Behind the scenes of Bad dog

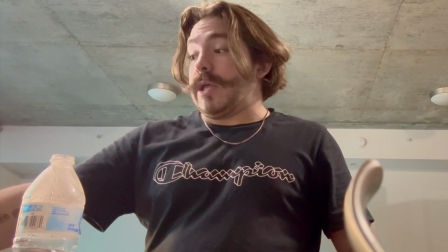[4:07]
We got the first part of it. We just gotta run it back.
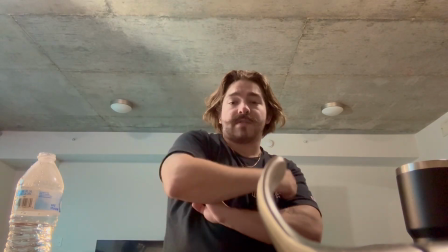[4:12]
That initial, that was gold. That was what we need. We need that all the way through.
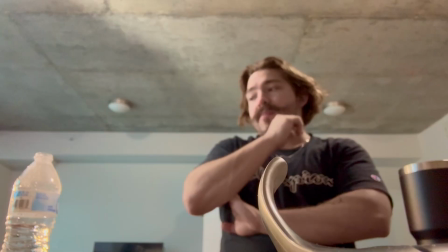[4:17]
I bet I could mess with the audio to make it sound like that, but I'd rather just a raw take of the...
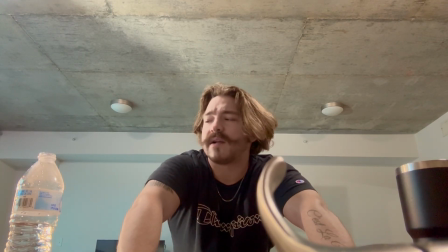[4:24]
I'm tired, guys. I don't know, I always get caught on these little tangents where I'm like, it needs to be done right now. I'm on my Tyler Durden shit right now. All right, here we go.
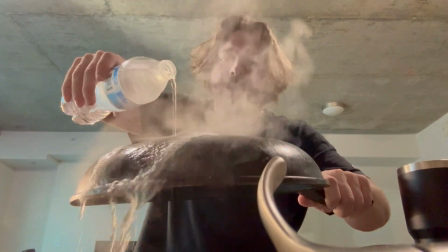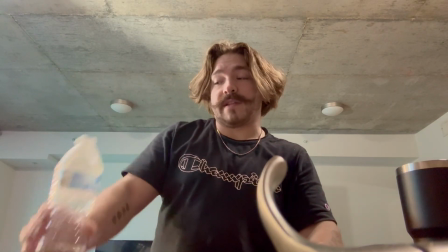[4:41]
Would that be a bad idea to just put water directly on the furnace? Oh, you know what?
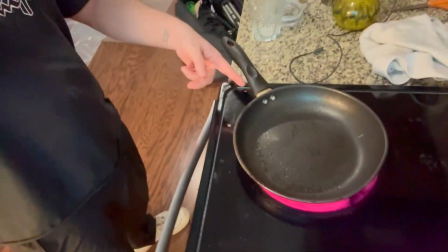[4:47]
Instead of doing it that way, why don't we just heat the pan directly and pour water on it?
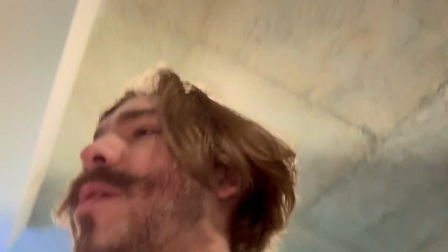[4:53]
That'll be the best bet. Come on, Tony.
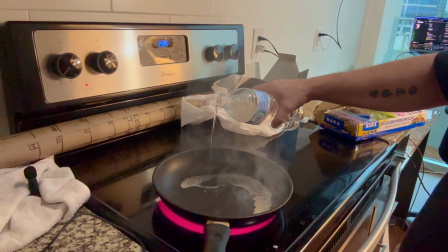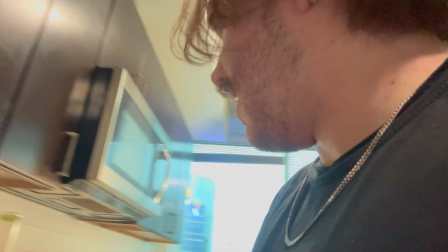[5:04]
good, pretty good. How long is my short film? I think that should be good. Should we do one more just for safety?
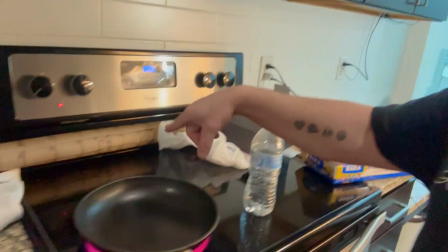[5:10]
Okay, but because it was kind of fun, I'm not gonna lie. Burn, baby, burn. Acid effect, here we go.
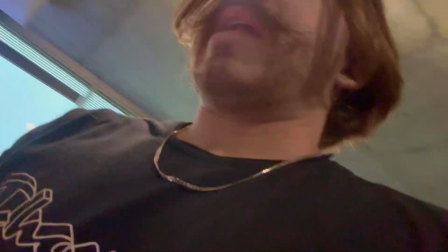[5:20]
Okay, I think we got enough of this.
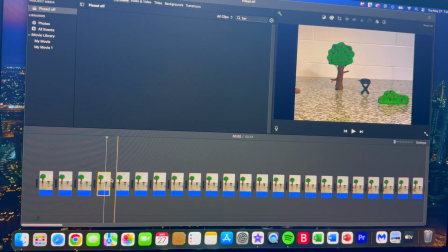[5:23]
So what I do is I drop each image into this iMovie project and I shorten every picture down to 0.1 second.
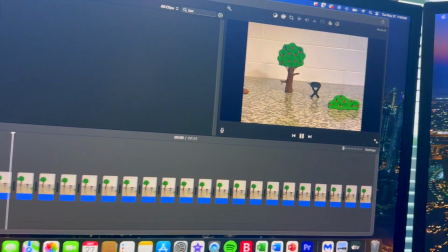[5:31]
So that way when I press play, it all plays as one solid image.
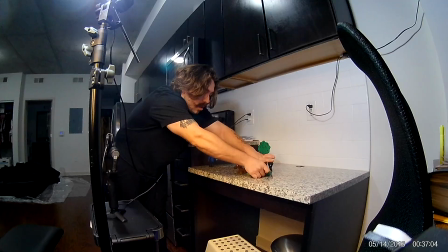[5:37]
Now I had to go in and cut a few things up because some shots I knocked over the grill,
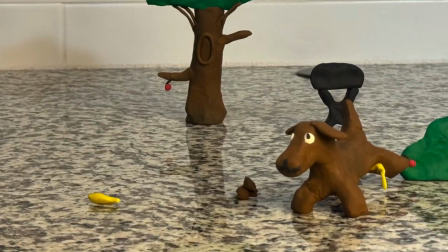[5:44]
or I had some clay peeking out over here, or the camera shifted.
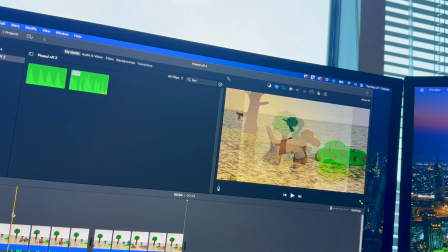[5:48]
So that's why in the final product, I chop it up and it cuts to different angles for that reason.
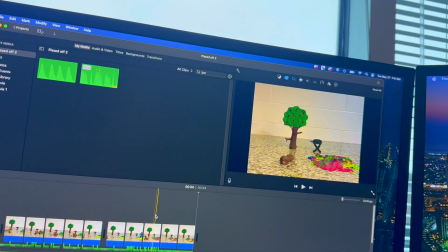[5:56]
But I'm overall satisfied with our project, guys.
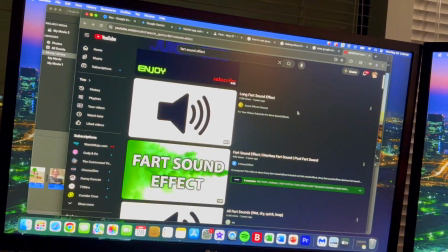[5:59]
I think the hardest part for me was finding the right fart sound effect, you know?
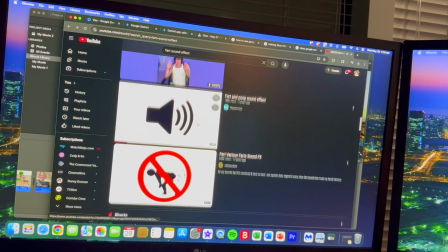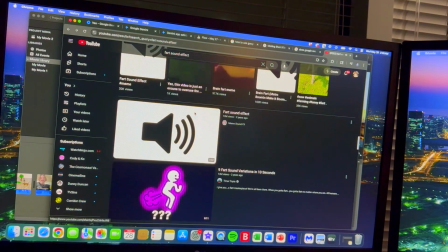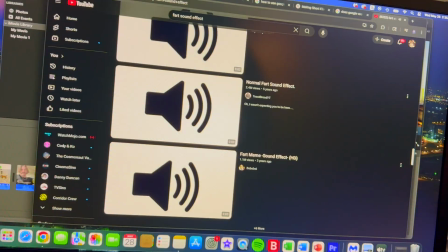[6:16]
So shut up. So I've been through the ringer. But the one that I liked, of course I can't find now that I'm trying to show you guys.
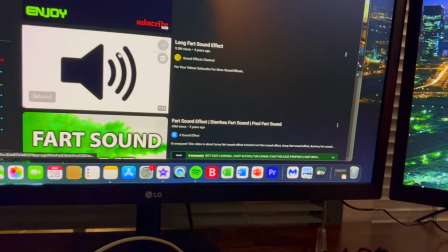[6:24]
Was it this one? My neighbors are probably like, what the fuck is going on in there?
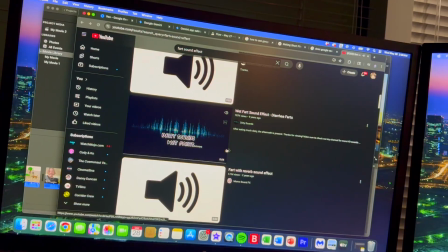[6:33]
So that's what I used for the farting sound.
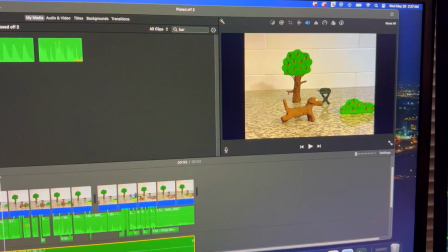[6:37]
The sniffing was me, and then I added this overall nature soundtrack to overlap all of it
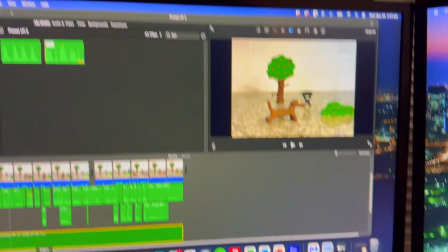[6:45]
to kind of give it a little bit of atmosphere and add some more realism to it.
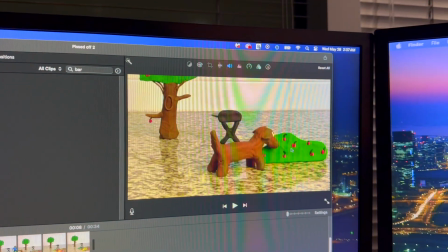[6:51]
The chomp and swallow sound effect was off of YouTube.
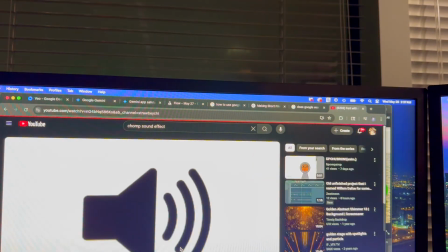[6:56]
I just used chomp sound effect, easy, same thing with the swallowing one.
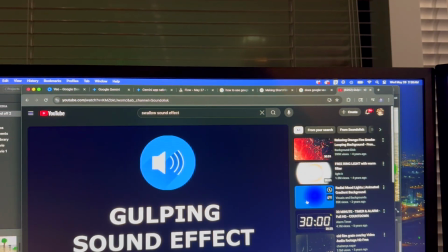[7:04]
I also used this one for the guy drinking beer.
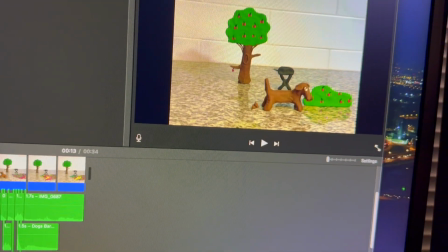[7:10]
If you notice, when he kicks, there's a little beat going on there.
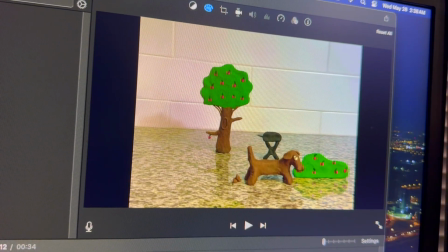[7:14]
That was me just brushing the couch with the microphone. It's very quiet.
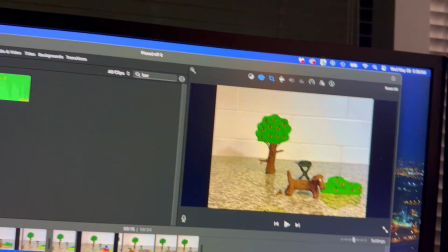[7:21]
The burp sound effect, also off of YouTube, unfortunately, guys.
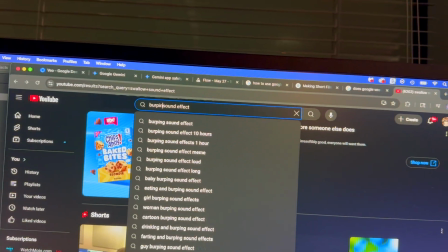[7:27]
I know you guys are all upset that the shitting and burping and pissing wasn't actually me.
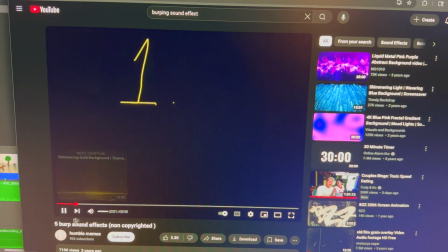[7:33]
I'm sorry. Look, it gave me 5 to choose from. How nice.
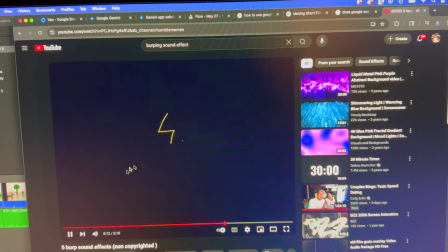[7:40]
I think I landed on that one and one of those later ones for the dog earlier.
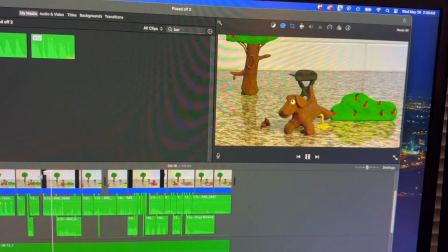[7:46]
That was...
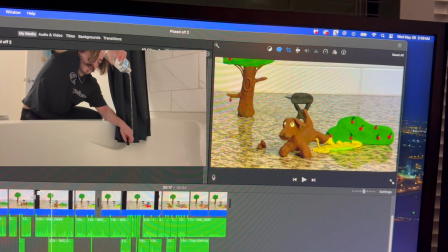[7:48]
I had to pour the water on the porcelain tub because so that way it would make sense if he's peeing on this surface.
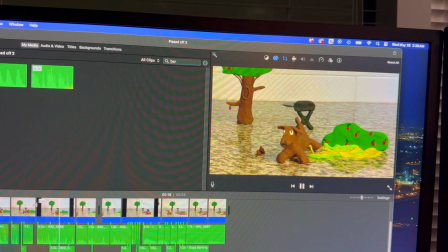[7:56]
That's what it would have sounded like. Of course, I added my own sizzling.
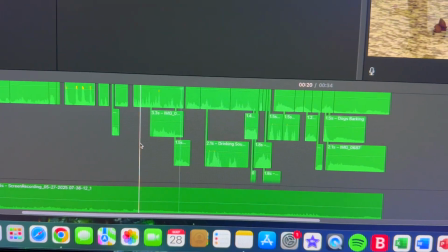[8:01]
Now what I did was I had to repeat a whole bunch of my sizzling. That's what all this junk down here is.
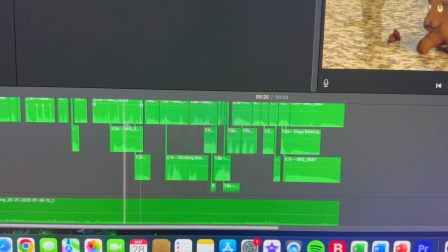[8:06]
That's just more sizzling, so that way it sounded like a consistent sizzle.